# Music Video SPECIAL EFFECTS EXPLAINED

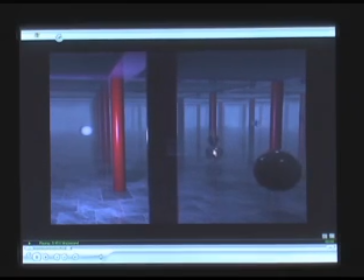(4:09)
So you see we have Dean in here. He's been pulled out from the green screen, and I even created a reflection of him on the floor inside of 3D Studio Max to really place him in the environment.
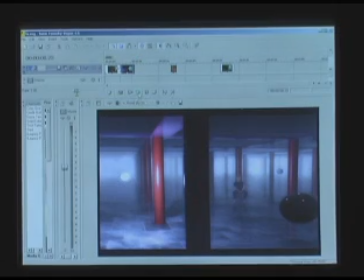(4:23)
And then finally in Vegas Video, where I do my final editing of the clips together,
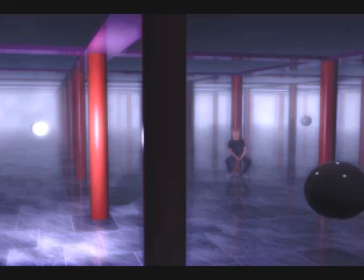(4:27)
I put on some final adjustments and a glow effect for the final result.
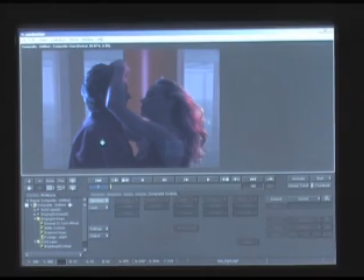(4:36)
For one of the next clips, we have the couple dancing in this computer-generated environment.
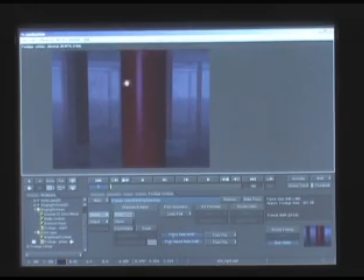(4:43)
And once again, the background is basically, I just have a still shot for this.
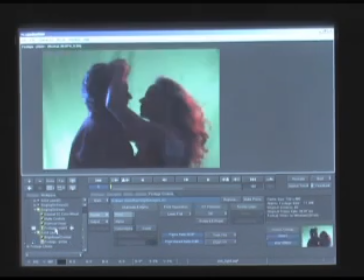(4:48)
And what I do is take the footage, this is the raw footage against the green screen.
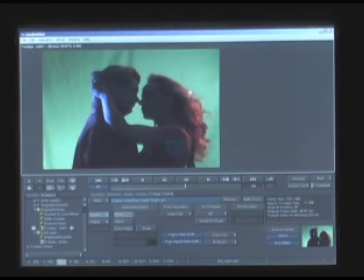(4:54)
This is what was shot. I actually did use colored lights in the shot. I had a red light on this side, blue light on this side, so that's not post-production.
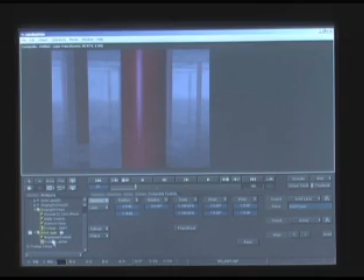(5:02)
I took this shot of the background, kind of lightened it up a little bit, but basically I just put that behind them.
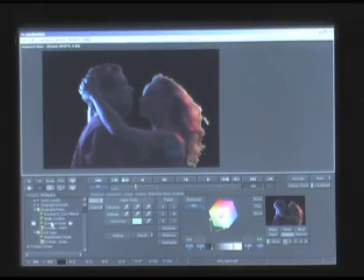(5:09)
So I took the footage here, pulled out the green with a keyer, did some matte smoothing of the matte there.
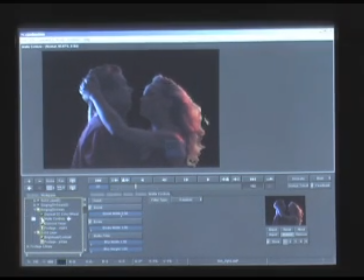(5:17)
You can see, it's a little rigid, so that smooths it out.
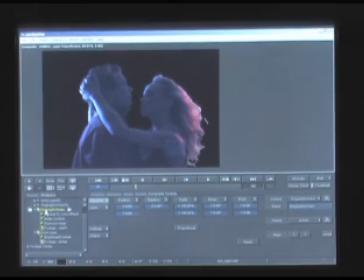(5:22)
A little color correction there, so I gave it a blue tone so that when we see the final composite,
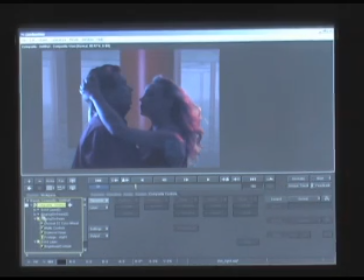(5:30)
it was a little bit too red, I thought, so I just gave it a blue tone to match a little bit. Then what I did was I put this kind of smoky layer on top of it.
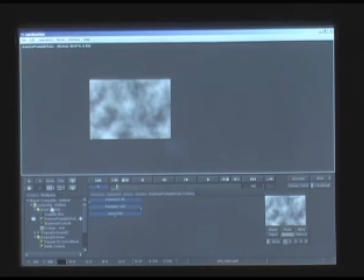(5:38)
And what that is, basically, is simply this smoke kind of still thing, which what I do is when I put it on top of it, I move it
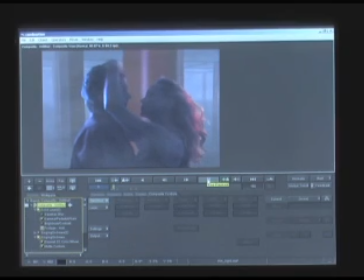(5:50)
slowly across the frame throughout the image as I also move the background image a little bit, so it looks like there's a little bit of camera motion, even though there isn't in reality.
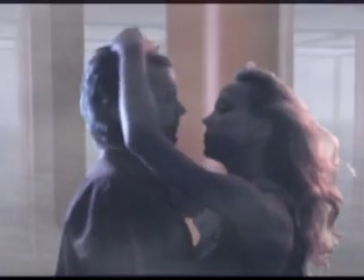(6:02)
And so we get the smoke moving, we render it out for the final result.
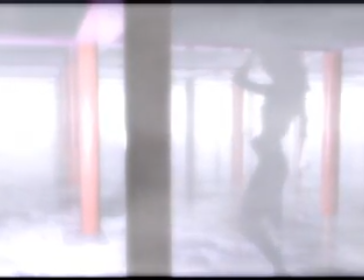(6:09)
The silhouette in the smoke shot was also fun to do, something I've wanted to do for a while.
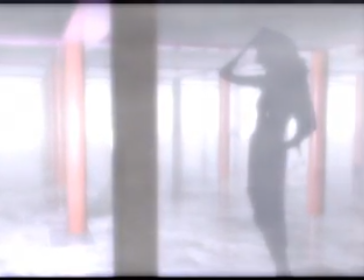(6:14)
Basically, it was again just shot against green screen like this,
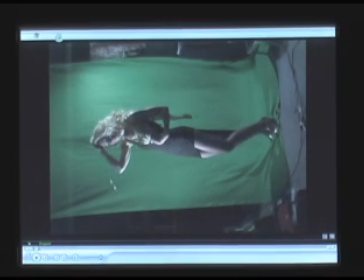(6:19)
and what I did was brought it into combustion, same way, keyed out the green, and made it very high contrast. Put smoke over it to bring the final result.
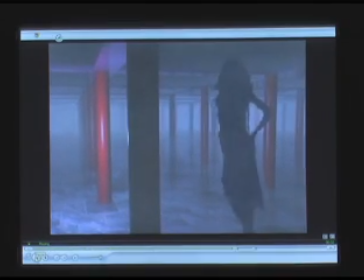(6:31)
Ended up with this, and then in Vegas put a bit of a glow effect on it to get the final thing.
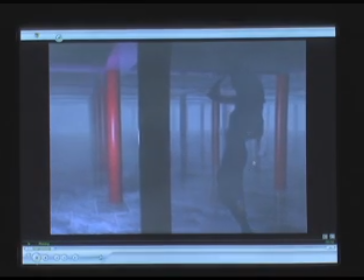(6:37)
Again, the background is really just a still frame. You can see at the very last clip here I messed up, and that's where the mask is I pulled out,
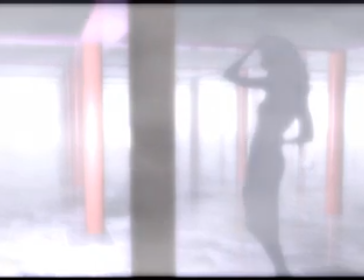(6:45)
but she was superimposed over the still frame, and the final result shows with the glow effect the final look.
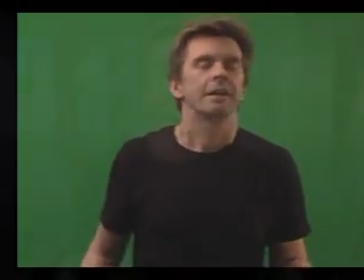(6:55)
And the last scene of note that I'm going to point out is this rotation shot,
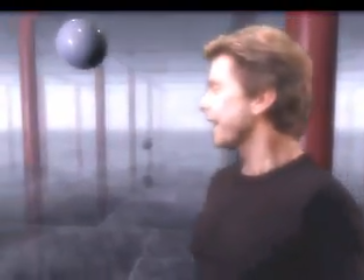(7:02)
where basically I have the camera still, and I asked Dean to kind of move around in a 180-degree turn.
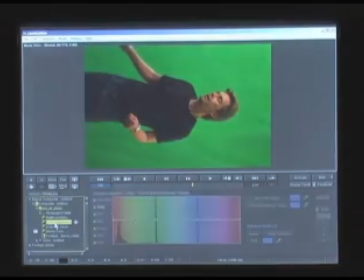(7:11)
So again, pulling out the screen,
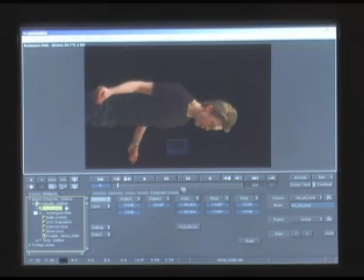(7:15)
fixing the matte and everything, we end up with him rotating from this position to this position.
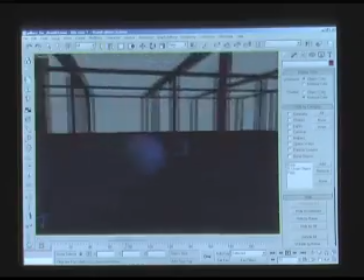(7:21)
So I brought this into 3D Studio Max, and here, once again, we have this environment that I created.
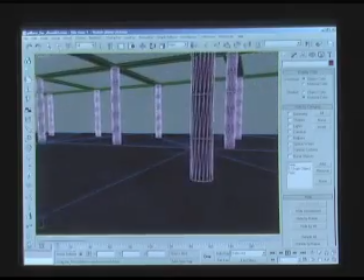(7:27)
And I have a camera spin, basically, motion in here. It's all a computer-generated camera spin.
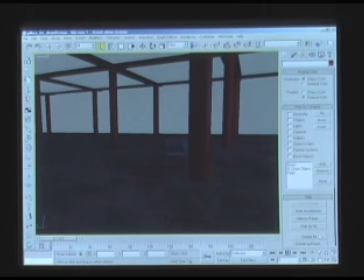(7:35)
But what I did was I placed a plane in the foreground, which has Dean on it.
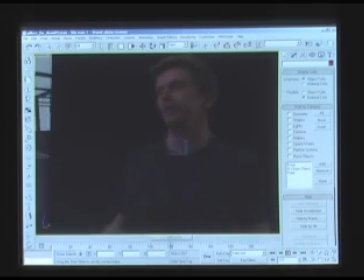(7:42)
You can kind of see in the background what's going on. It's spinning, but basically on this plane, all he's doing is spinning.
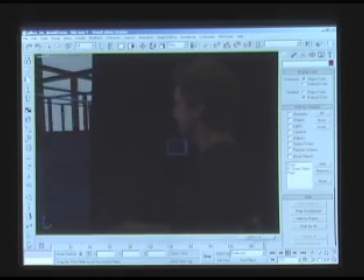(7:52)
So I'm matching his spin to the spin in the background.
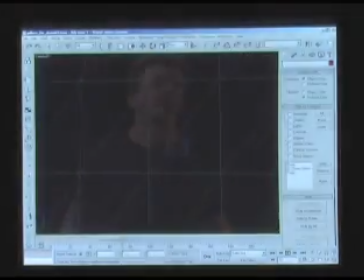(7:56)
So if I kind of turn the shading on and off, you can see what's going on here a little bit.
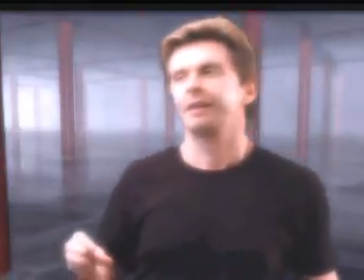(8:03)
But basically what that ended up was this cool camera spin effect. I'm hoping that you found at least some of this interesting.
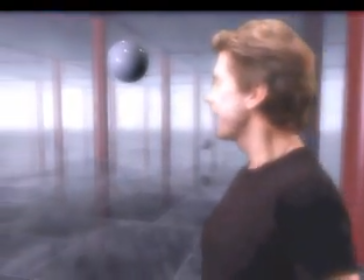(8:10)
Please leave a comment if you'd like to see more of this type of thing. And check out the music video.
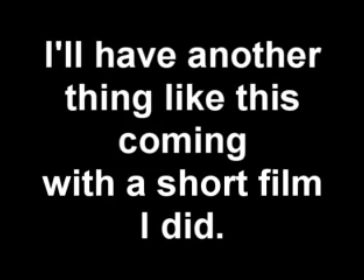(8:16)
The link will be on the side.